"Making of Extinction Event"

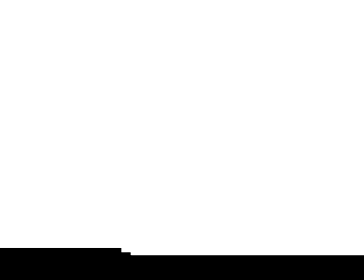(12:34)
So, as with the tube train, a mat was drawn that separated the wheel itself from the road and the river.
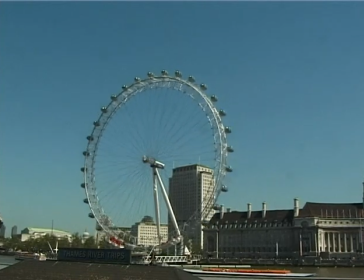(12:40)
This allowed the speeded up version of the wheel on top to be combined with the natural speed shot of the boats and traffic, joining the normal and fast shots, and adding a meteorite that hit at the right moment gave...
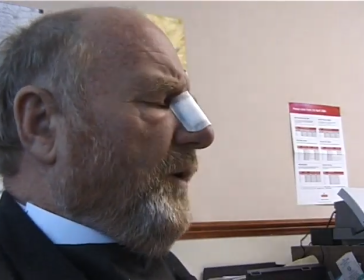(12:53)
Later in the film we needed a vicar, but our actor turned up with a huge plaster on his nose that needed explaining away.
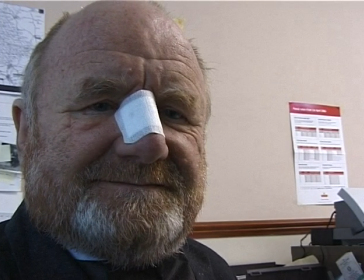(13:01)
Well, why not have some fun?
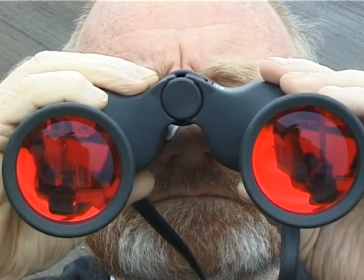(13:04)
Here's our vicar, who, after exporting all the frames into Photoshop and removing the plaster, looks like this. Add some fireworks, make them move, and...
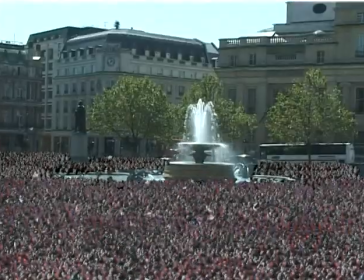(13:18)
Now for a few million people jumping in unison.
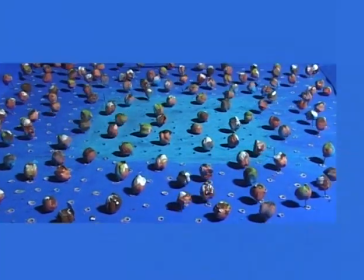(13:21)
The people were mostly dried peas on pins, being pushed loosely in time with each other through holes in a blue painted board.
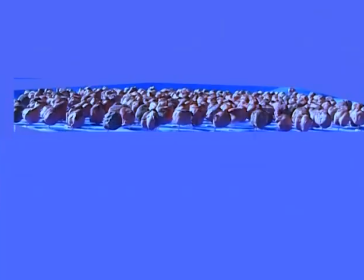(13:30)
Several shots were taken, each with different perspectives, and suitably masked off.
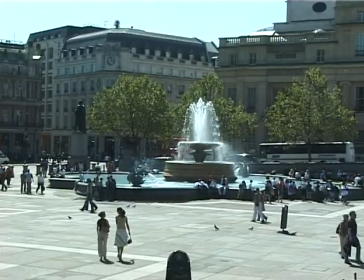(13:36)
Then, taking a plain shot of Trafalgar Square, 18 lots of peas were first added,
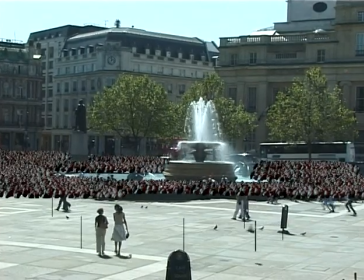(13:42)
each sized and positioned to cover a particular part of the original space.
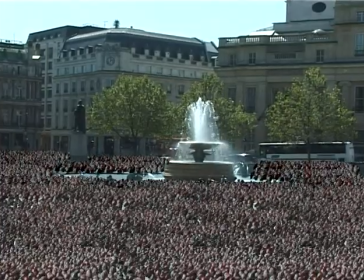(13:46)
Add a further 18 layers, and a further, and eventually we end up with... Not bad, but still rather unconvincing. How to distract the eye from the ragged edges? Well, a few Trafalgar Square pigeons. Start with a cardboard shape, multiply it into a whole flock, and add it to the scene.
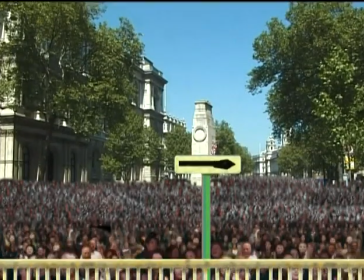(14:09)
The same method was used with Whitehall. Several layers of jumping peas.
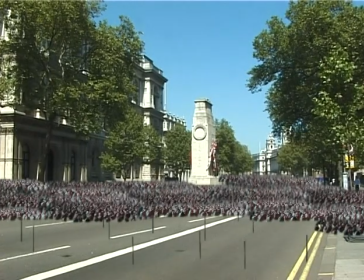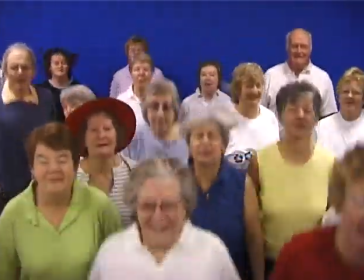(14:20)
But this time with a few layers of real people in the foreground.
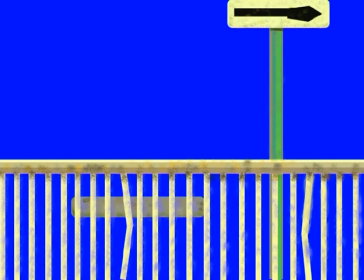(14:24)
Still a bit ragged though, and this time some railings were added to hide the join.
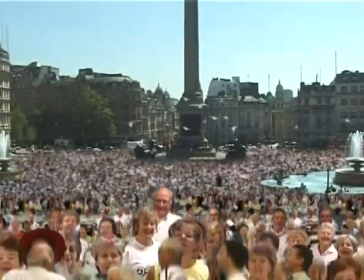(14:30)
So that's how it was done. But getting it halfway right was a real...